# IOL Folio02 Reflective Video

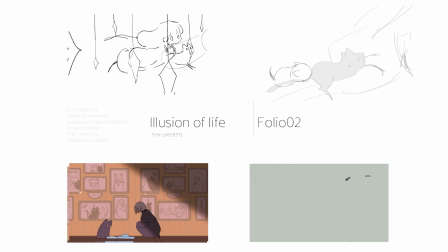(0:00)
Hello, here is Ying. Welcome to my IOL Folio2 reflective video.
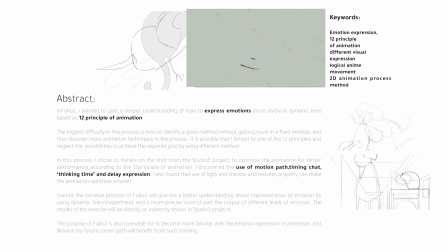(0:04)
In Folio2, I wanted to gain a deeper understanding of how to express emotions more visibly in dynamic lines based on 12 principles of animation.
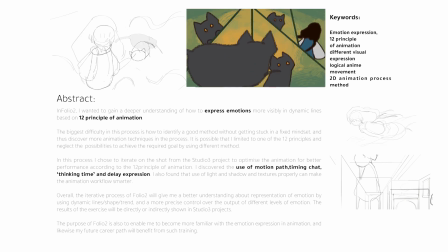(0:11)
The biggest difficulty in the process is how to identify a good method without getting stuck in a fixed mindset, and thus discover more animation techniques in the process.
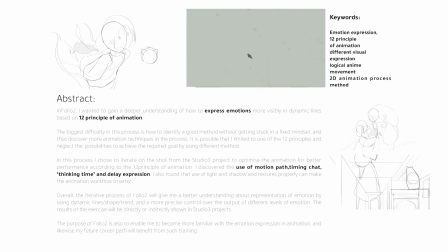(0:19)
It is possible that I limited to one of the 12 principles and neglected the possibility to achieve the required goal by using different methods.
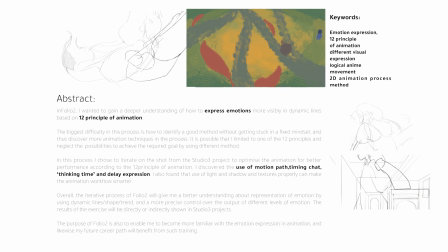(0:26)
In that process, I choose to iterate on the shot from Studio 3 project to optimize the animation for better performance according to the 12 principles of animation.
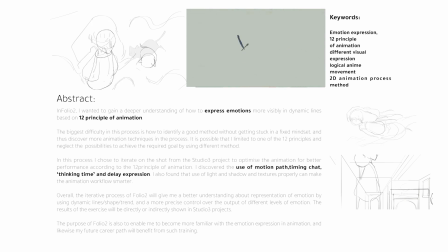(0:34)
In the process, I discovered the use of motion paths, thinking time, and delay expression. I also found that using of lighting and texture properly can make the animation workflow smarter. Overall, the iterative process of Folio2 will give me a better understanding about the representation of emotion by using dynamic lines,
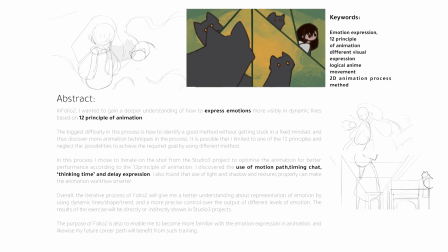(0:49)
shapes, and trend, and a more precise control over the output of different level of emotion. The final result of the exercise will be directly shown in Studio 3 project.
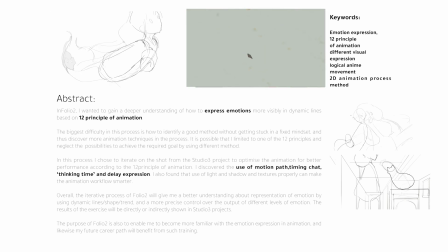(0:57)
The purpose of Folio2 is also to enable me to become more familiar with the emotion expression in animation, and likewise my future career path will benefit from such training.
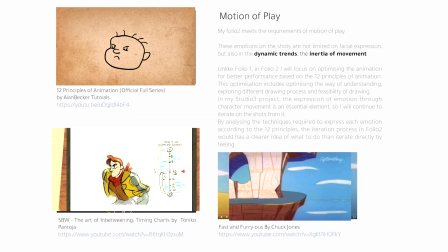(1:06)
My Folio2 meets the requirement of motion of play. These emotions on these shots are not limited on facial expression, but also in the dynamic trend, the inertia of movement.
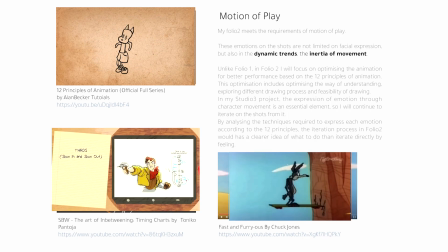(1:14)
Unlike Folio1, in Folio2 I will focus on optimizing the animation for better performance based on the 12 principles of animation.
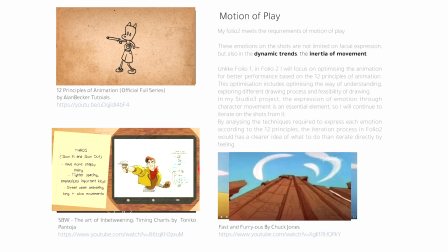(1:21)
The optimization includes optimizing the way of understanding dynamic movement, exploring different drawing process, and feasibility of animation methods.
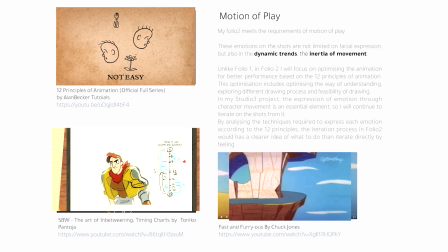(1:28)
In my Studio 3 project, the expression of emotions through character movement is an essential element, so I will continue to iterate on the shot from it.
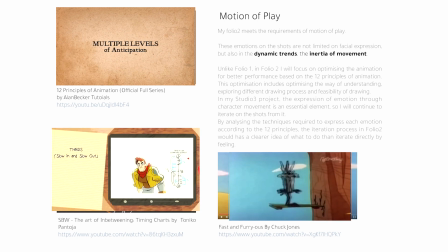(1:35)
By analyzing the technique required to express each emotion according to the 12 principles, the iteration process in Folio2 would have a clear idea of what to do, then iterate directly by feeling.
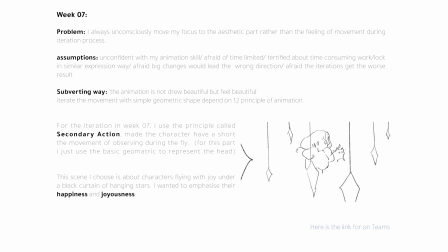(1:46)
In week 7, based on the class content, and consider a recurrent problem with the subject of my IOL, I always unconsciously move my focus to aesthetic part rather than the feeling of movement during iteration process. Some of the cases of this problem are, for example, I'm confident with my animation skill,
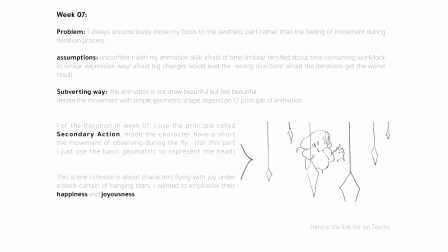(2:02)
easy to lock in similar expression way, afraid big changes which would be the wrong direction, or afraid the iterations give the wrong result. Subverting ways depend on the sentence said by Evan. The animation is not draw beautiful but feel beautiful, so I decided to iterate the movement with simple geometric shape first depending on 12 principles of animation.
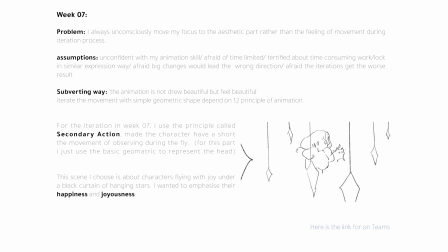(2:19)
For the iteration in week 7, the distance I choose is about characters flying with joy under a black curtain of hanging star.
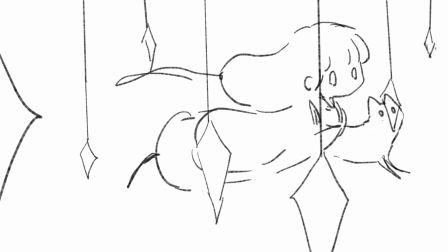(2:25)
I wanted to emphasize their happiness and joyness. Depending on the original version, I determined their motion paths based on the character's head and replaced the drawing with solid shape.
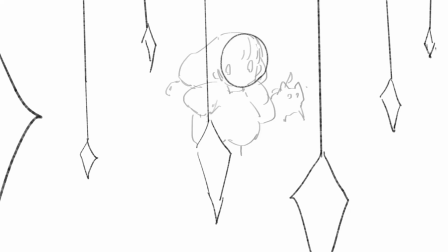(2:33)
Then I added in between frames to increase the fluency of movement. Depend on previous iterating. In fourth one, I adjusted the position of geometric shape in order to fix the tendency of inertia when they fly. When characters fly over the star, I want to have a pose in the middle to show that the character is looking curiously at the star.
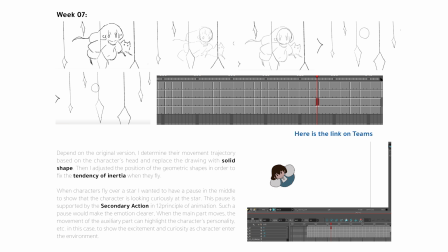(2:51)
This pose is supported by the secondary action method in 12 principles of animation. Such a pose would make the emotion clear. When the main part moves, the movement of the auxiliary part can highlight the character's personality. For example, in this case, to show the excitement and curiosity as character enter the environment.
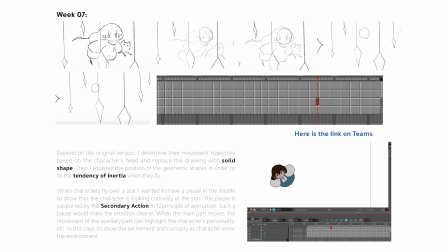(3:06)
Then I add the in-between frames in the pose section to make this emotion easier to observe.
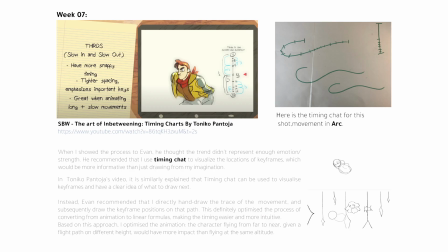(3:11)
When I showed the process to Evan, he thought that the trend doesn't represent enough emotion and strength. He recommended that I use the timing chart to visualize the location of keyframes, which would be more informative than just drawing from my imagination. In Tonico's videos,
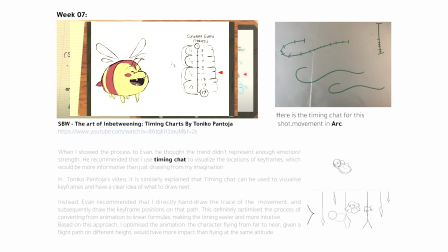(3:26)
there is similarly explained that timing chart can be used to visualize keyframes and have a clear idea of what to draw next. Instead, Evan recommended to directly hand-draw the trace of movement and subsequently draw the keyframe position on that path.
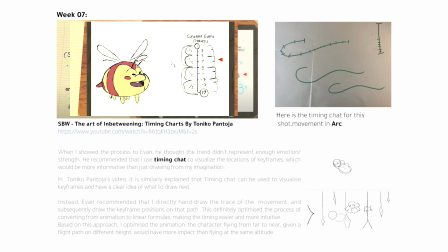(3:39)
This definitely optimizes the process of converting from animation to linear formula, makes the timing easier and observed intuitively.
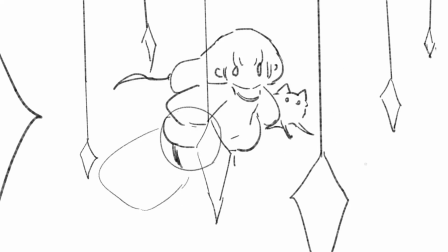(3:46)
Based on this approach, I optimized the animation. The character fly from far to near, give a flight path on different height, would have more impact than flying at the same altitude. Same method as I said, focus on the basic geometric shape drawing first, adjust the timing and trend of movement, then keep iterating.
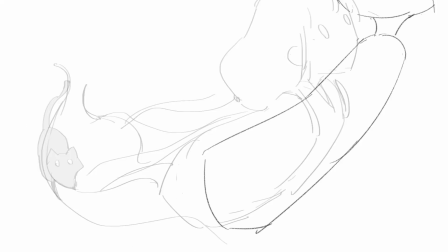(4:02)
In this shot, I wanted the cat to come across an anxious and powerless feeling. Finally, grab the girl's tail and being forced to the sky.